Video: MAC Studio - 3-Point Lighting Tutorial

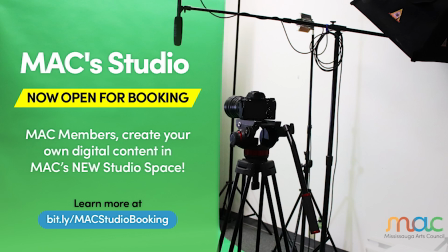0:00 This tutorial is brought to you by the Mississauga Arts Council. Hey there and welcome to the Mac Studio.
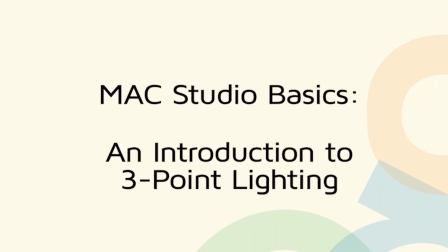0:05 Now today's a quick lesson on how to light a subject within our space.
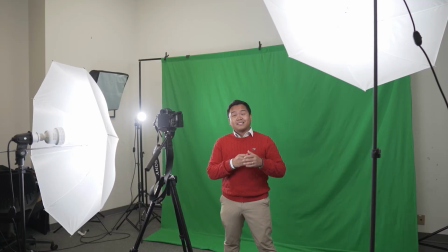0:09 Now there's 3 lights you want to look for. 1, called the key light, 2, your fill light, and 3, your backlight over there.
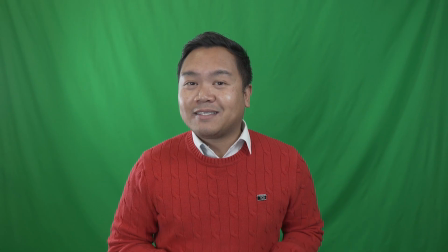0:17 Now the best way for me to illustrate this is by turning things off, so ready?
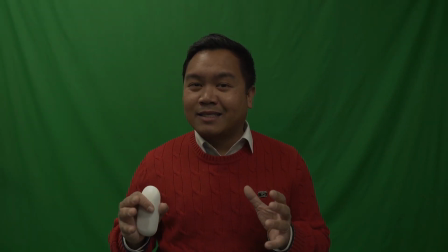0:22 You can see a huge difference in the lighting and how your subject or yourself might look on camera. Now let's start off by lighting each of these lights in sequence, starting off with our key light.
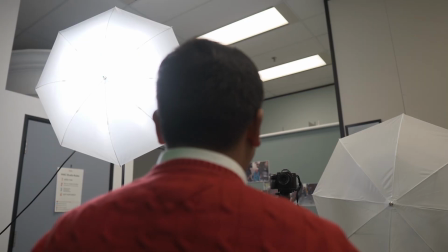0:35 Now this is usually placed about 45 degrees off your subject, so it's not right in your eyes,
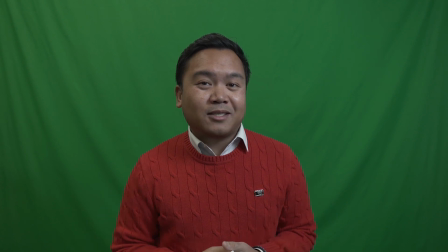0:40 but you will know that the closer or bigger it is to you, the softer the light might be as it diffuses across your body.
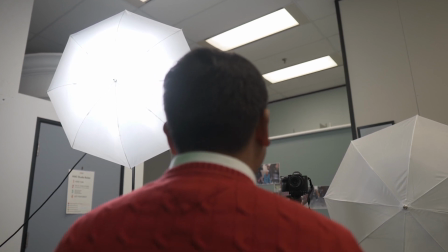0:47 And keep in mind, for any of the lights, the further away it is,
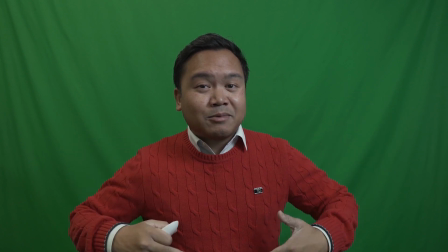0:51 or the greater the distances between the light and the subject itself, the harsher or harder the shadows might be. You'll want to avoid these shadows unless you're going for a really dramatic or moody look.
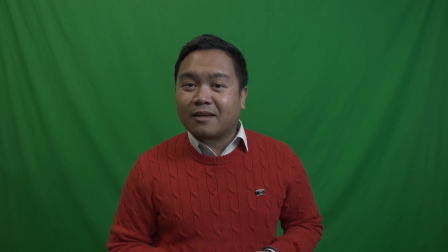1:01 Now, to counteract these shadows, you'll have what's called a fill light, 2.
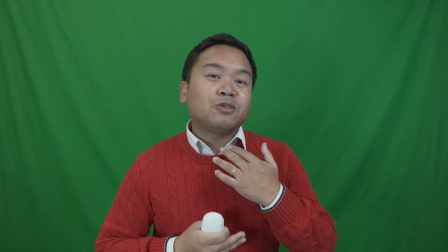1:07 Now this fill light helps fill in those shadows or those darker spaces on the subject's face.
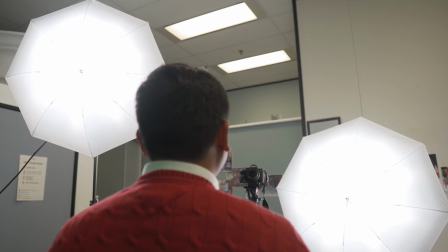1:14 This helps you have a nice equal amount of light coming from both directions.
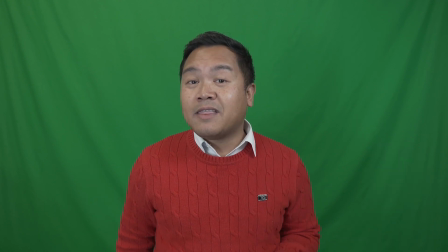1:18 Now one thing to keep in mind is you don't want your subject to fade into the background, and this is achieved by creating depth through your lighting with a backlight.
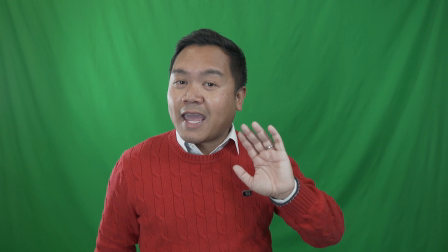1:27 Now this allows you to have a nice little rim around the hair, and I usually aim it for the back of the neck.
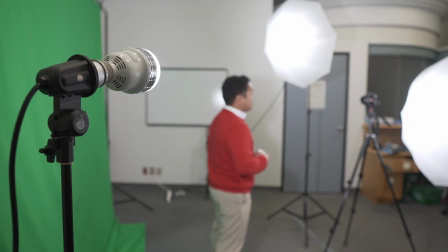1:33 It gives you a chance to really have more depth in the space and differentiate between the subject in front and the backdrop behind.
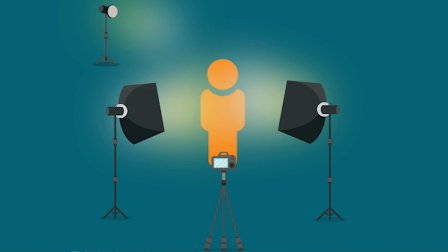1:41 The placement of all of these lights creates a very inviting and welcoming atmosphere that you might find on television for interviews or portraits.
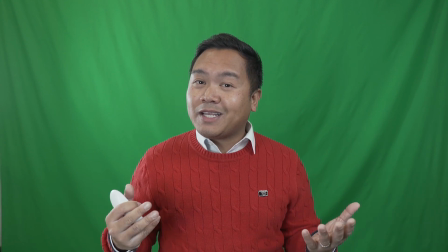1:48 And this is just how, in 3 easy ways, key light,
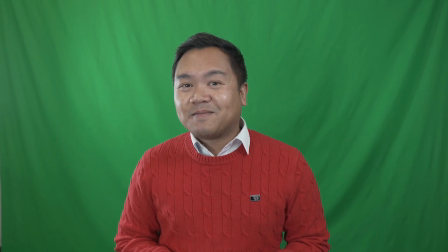1:53 fill light, and backlight, you can light a subject effectively within the Mac Studio.
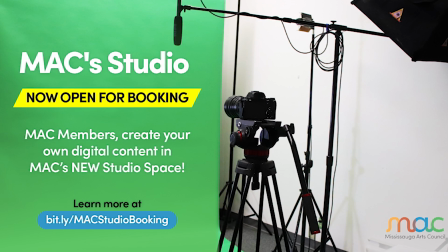1:58 Mac members, create your own digital content in Mac's new studio space. Review the studio guidelines and book your slot by visiting MississaugaArtsCouncil.com.